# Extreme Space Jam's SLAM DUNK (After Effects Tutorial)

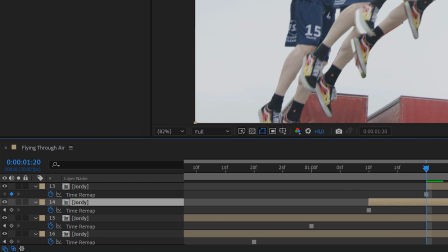Of course, we also shortened every duplicate to the point where we freeze framed it,
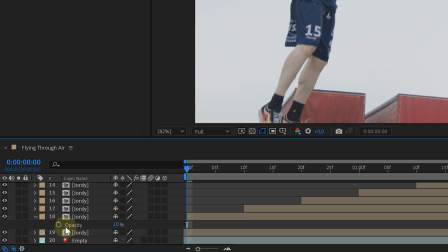adjusted the opacity to around 10, and animated to 0 over time, making the clone disappear slowly. Next, let's adjust the colors of every duplicate with the tritone effect.
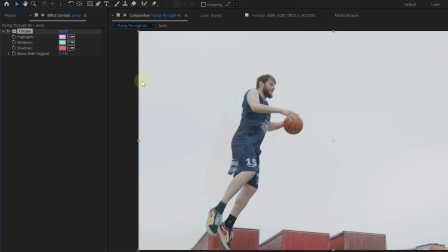Of course, you can choose whatever color you like. Then we selected every duplicate and pre-composed them.
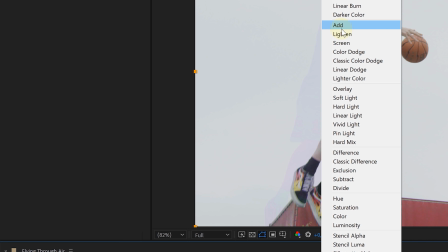For this new pre-comp, we adjusted the blending mode to add, and voila, we have a neon clone trial. But that's not it. Now we can start with creating a cloud behind our talent.
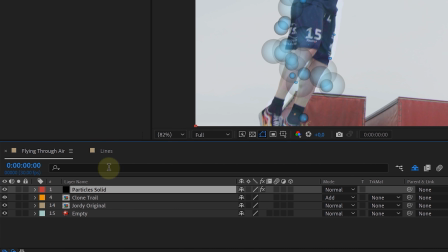We added a solid layer with a CC particle system on it.
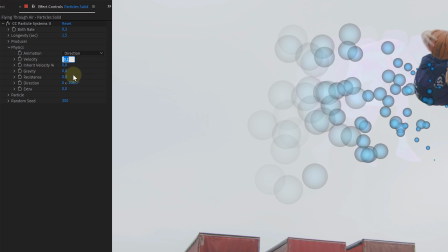We played around with the settings until we had a particle stream that was going one direction with almost no velocity,
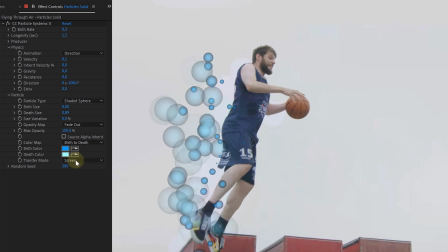slowly falling down and fading out towards the end. Now a very important thing is that the particles need to be blue to match the look and feel of Space Jam.
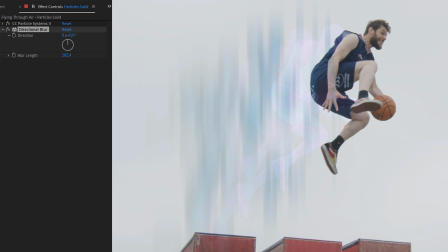Then we are going to distort the particles by adding a directional blur to it with a huge blur length. Of course, adjust the direction to whatever angle you need.
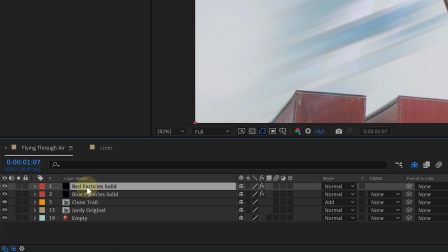Next up, we're gonna duplicate the solid layer with the particles and adjust the color of the particles to a color red. Then we selected both particle clips and pre-composed them.
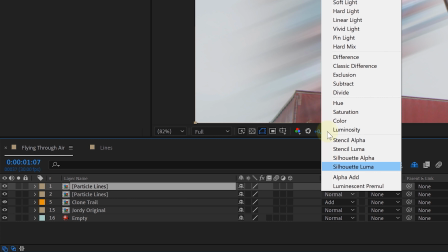Immediately duplicate the pre-comp and set the blending mode of the lower particles to color burn and the blending mode of the top particles to add.
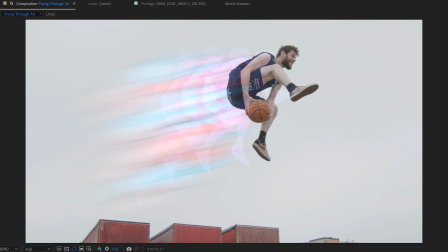And this will leave you with a cool line cloud and a clone trial behind our actor.
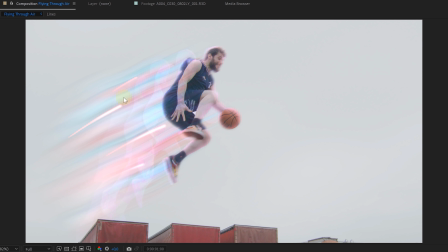The last step is adding some glowing lines, which we easily created with animated strokes. We gave them some glow and created as much lines as we wanted. And last but not least, we also added this energy glow around our ball. And this we did with a saber effect. However, we also had to do an extra rotoscope of our talent's hand that covered the ball.
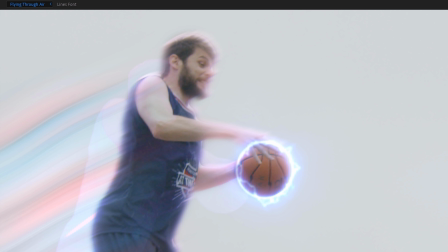This way the hand would stay in front of the energy, making the energy more realistic. And that's it.
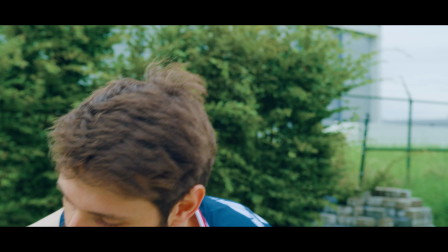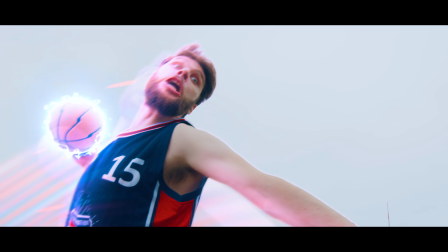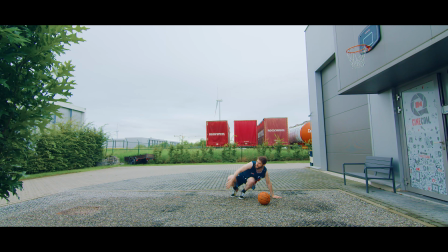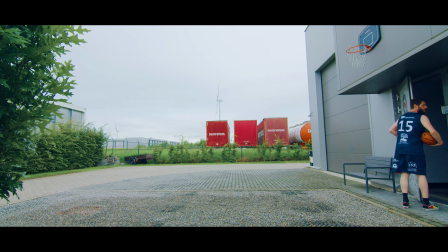That's how you can slam dunk like LeBron in Space Jam. Big thanks for watching, guys. I hope that you enjoyed the video more than the movie itself. Big thanks to Storyblocks for the support. And as always, stay creative.
For example, your talent can...
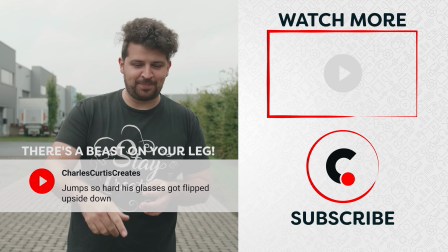Then I'm base of your bed!
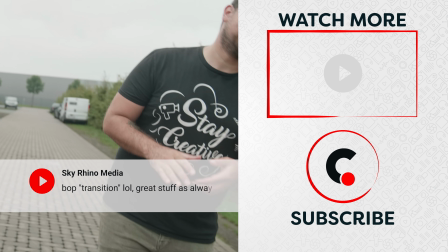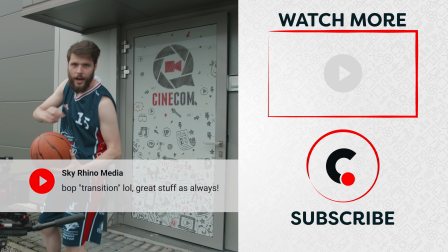Pro basketball. I'm pro sexy. Take it sexy. Take it so sexy.